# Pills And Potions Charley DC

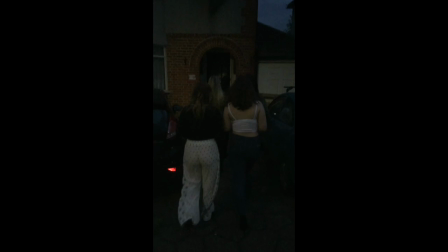3s
In the beginning of our video, we decided to muffle the sound at the beginning just so it would sound like the sound was actually coming from outside of the house. And then as they just walked in there, we turned all of the high frequencies back up so it would give a more clearer sound as they actually walked into the party.
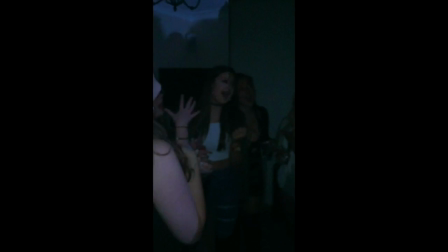28s
We kept the music quite simple and didn't really change much at the beginning because,
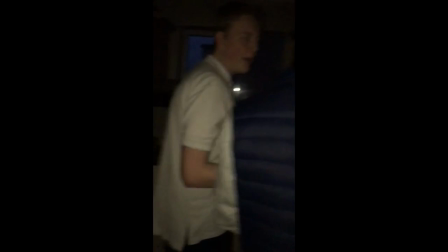34s
you know, it was our opening scenes and we was just kind of getting into it. We also found some short sound effects for background sounds.
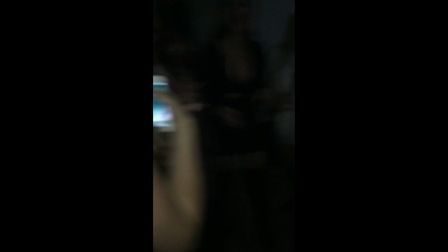41s
We just had a lot of dancing scenes, and then here, this is where it starts to bring in our actual story,
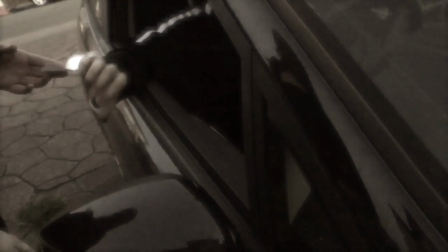49s
where we explain what's happening and what you're going to be watching throughout the rest of the short film.
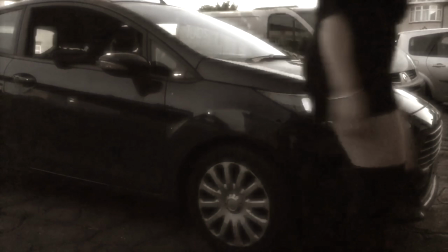59s They're gonna be so fun.
We added in the sound effects of the walk-in.
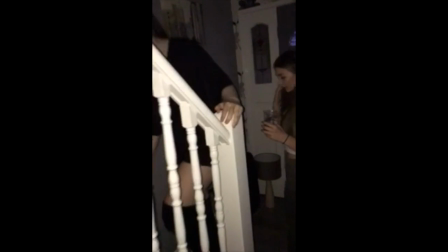64s
We did them using Foley, and we also used a loop of, especially when they was outside, of the gravel, so it would just sound slightly different from the footsteps that you hear inside.
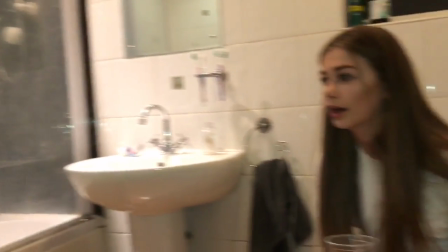83s
Here we used our lip syncing,
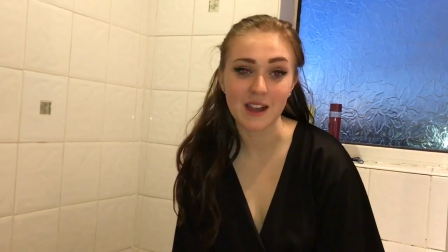86s
so our actors spoke, and then when we was editing the videos after,
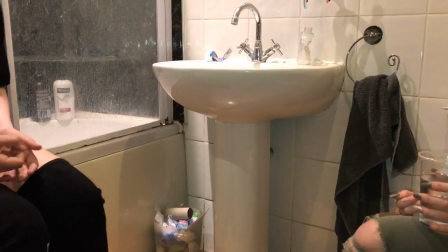92s
we had to match our voices to theirs.
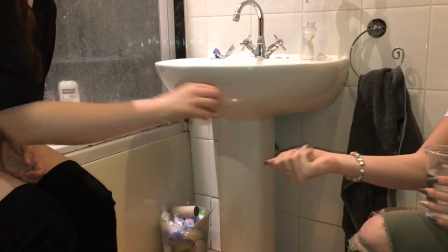96s
We changed the music around here as well because it goes from all being quite the same as I said before,
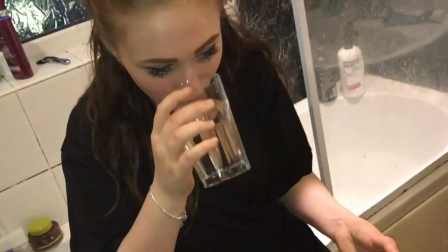103s
but then around here, like, the whole atmosphere is supposed to change, and we just wanted to give off the intended effect,
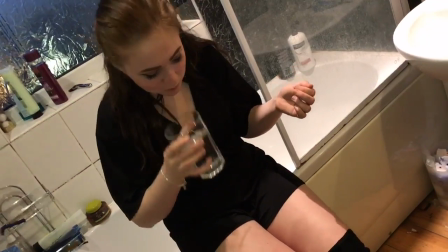110s
which is why we included more synths and stuff to give a more trippy atmosphere.
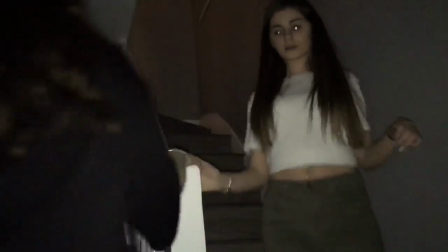119s
We used the slow motion and fast motion effects to make it a little bit
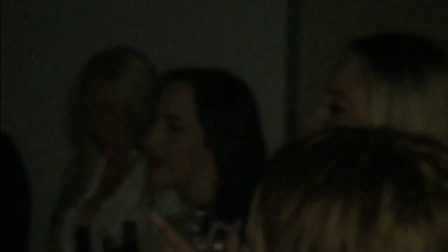124s
uneasy on the eye because we wanted the viewers to feel just as uneasy, uncomfortable and anxious as Sophie did in the film.
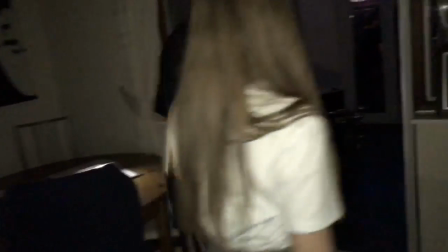135s
We thought that the guitar was quite strong and powerful in this bit,
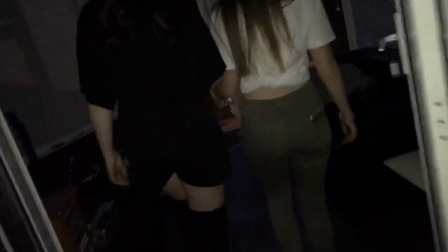140s
and it kind of gave a sense of maybe something's not right or something is about to happen.
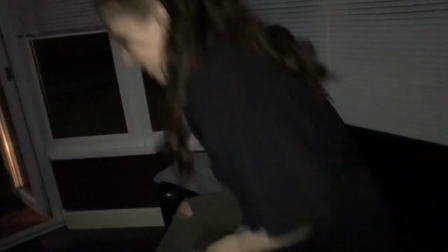146s
Like, it was quite a tense piece of music.
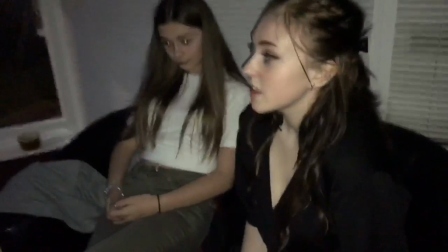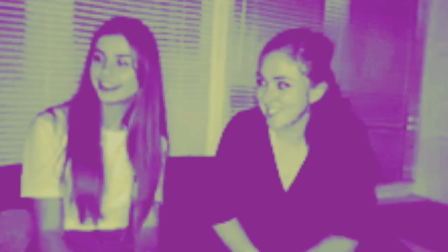154s
We decided that we wanted everything to come in here because this is where the appeal kicks in,
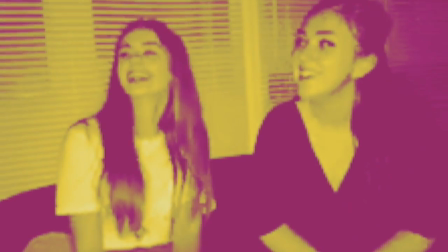160s
this is where they start feeling like the most trippy.
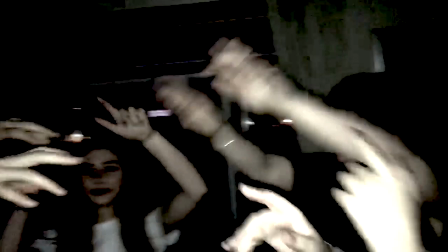163s
This is the main part of the film that we wanted to be remembered as a quite dramatic thing.
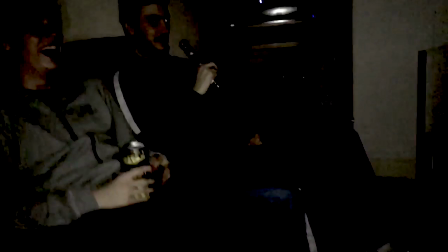172s
So we used all of the colours, we used a few different scenes, so where you flash back to the party and where they are,
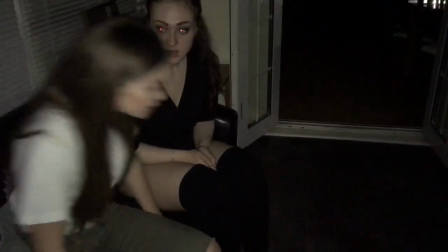179s
and all of the music was supposed to be like very dramatic.
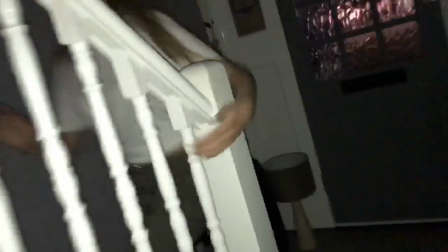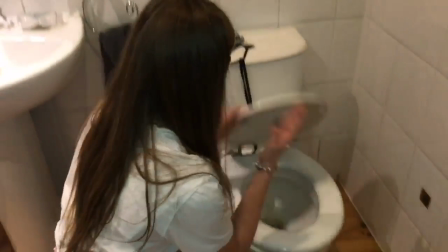190s
Around about here you can see that obviously she's not feeling too good, so we put in a few blurred transitions so it would look as if you could see it through her eyes,
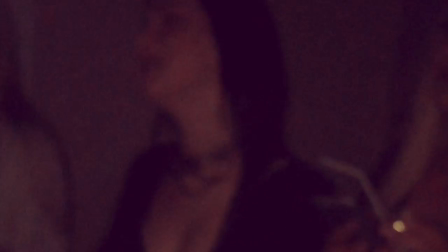199s
and then we did quite a lot of flashbacks to clips that you'd already seen before and a few audio
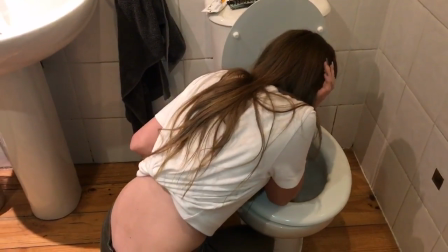207s
things that you've heard before as well.
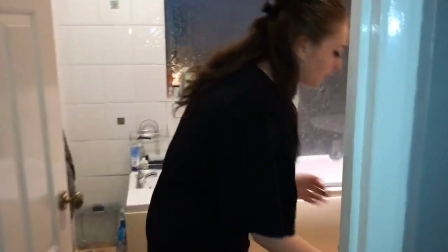212s
We just wanted to give off quite a strange atmosphere and make it as trippy as possible.
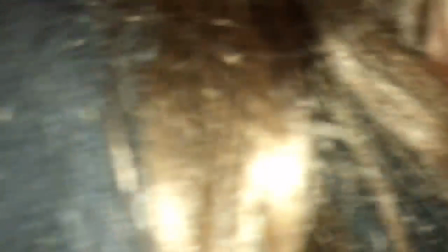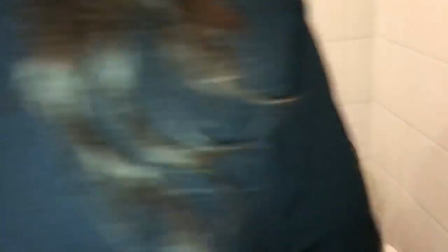225s
Here we used the sound effect of the door closing and then turn all the high frequencies down again as if you
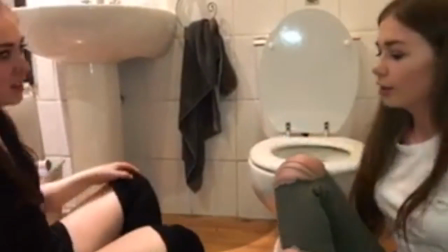231s
was actually in the bathroom and you could hear the music change from being really clear to muffled again.
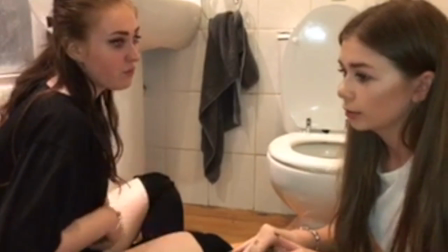238s
And then we did a lot of lip syncing for this bit, which was quite tricky because they seemed to speak really fast,
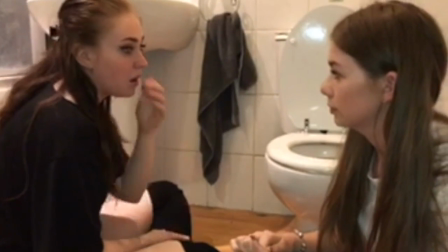245s
which I think in the future we'd kind of try and prevent from happening.